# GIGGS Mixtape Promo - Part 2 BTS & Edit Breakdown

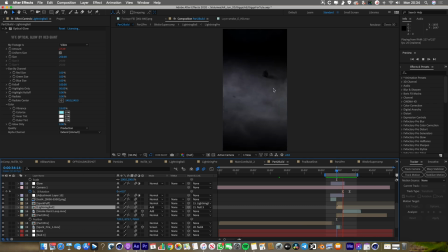And that's just tracked onto the ball of paper again to make it fizzle out. And then finally we've got this nice ring of sparks as well.
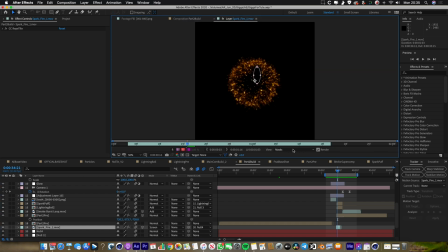And again, this is just something that I found on Envato Elements. It's a cool little ring, a nice little spark explosion.
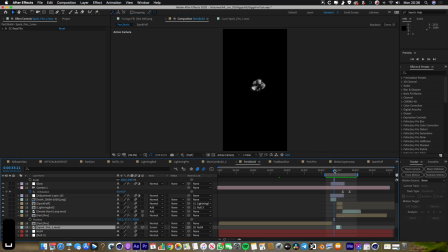So I put that there. And then this time I had to sort of rotate it a bit because the thing itself was flat. So I had to, because I've already got my 3D camera set up, it was pretty easy for me to position this in exactly the right place.
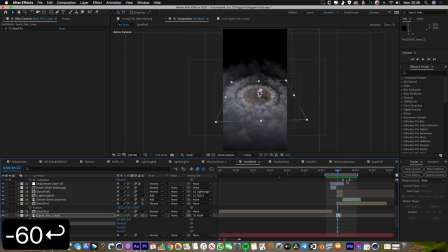So if I hit R, you can see I've rotated it by 60 degrees, and it makes it really feel like this thing is making a load of sparks as it falls down. Like I said, I had to play around a little bit with the position of this so it really matches up with the beginning of the whole thing, and it creates that perfectly seamless loop.
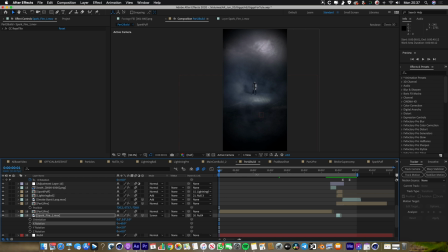It's quite easy to do that in After Effects because if you set your composition length like this, you can use the B for beginning and then N for end, I guess, and it will just create this little render region here, like we're rendering just this bit, and it will loop over and over. So what I did for this is I set my end point to be, something like that,
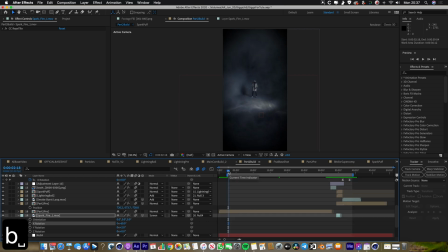and I set my beginning point to be something like that, counted the number of frames so it all matched up perfectly, and then you can just see what it's going to be like because the transition gets played automatically for you.
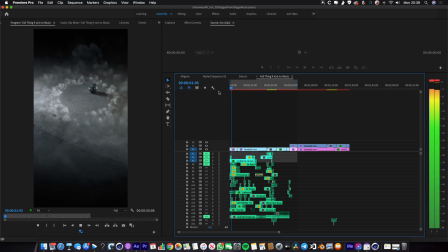So finally, what I did with the rendered thing is I brought it back into Premiere, and then this is where I added all the sound effects and did the final bit of sound design.
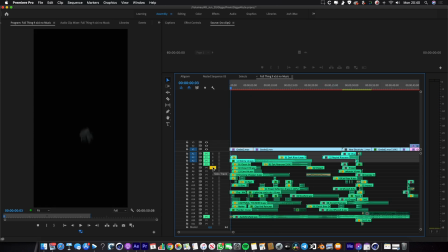We've got lightning, we've got some good hits, impacts, boom. Bits and pieces like this.
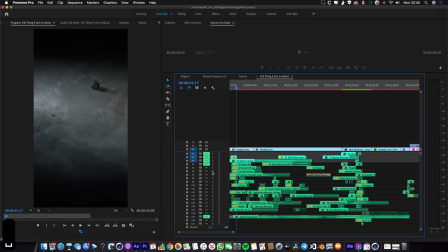And I'm not going to go into too much detail about the sound effects. I would just say that sound effects are so important.
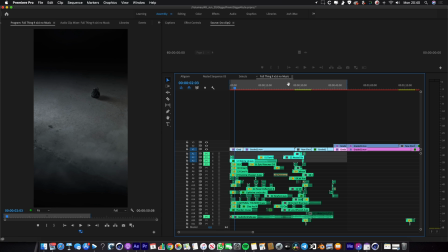Every time that you see something on screen, every time that the ball's doing a little bit of lightning or it's flickering or it's crackling, you just want to make sure that you can hear that as well.
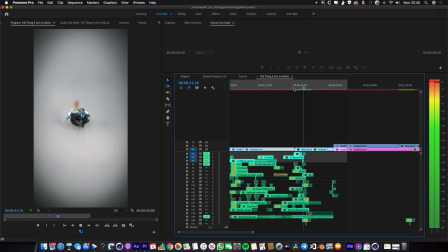Adding all these really nice deep bass rumbles, all of that kind of stuff. And that's how I brought this whole thing to life.
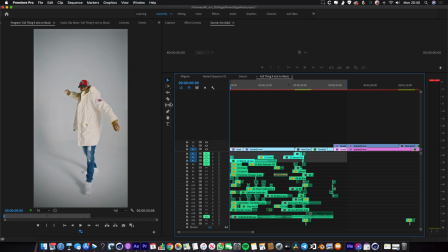If you listen to it without any music, I'll just play it through.
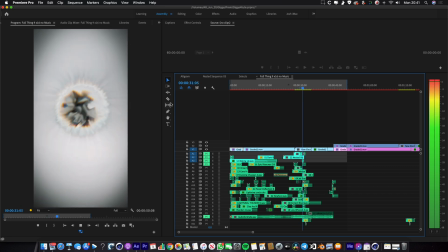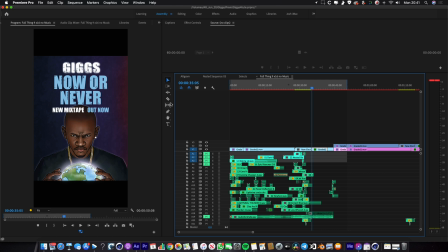You can hear that there's so much going on that it's still quite interesting and it's still quite good. And I think that should be the goal with any bit of sound design. You should be able to make your sound design so good and so engaging and so realistic that you don't even need any music, that it works without the music. All right, so that is it. I hope this was interesting. I hope you learned something. If you've got any questions or anything you want to ask, please do leave a comment or drop me a message. I'll try my best to answer it. If not, you know what to do. Hit like, hit subscribe, and I'll see you for the next video.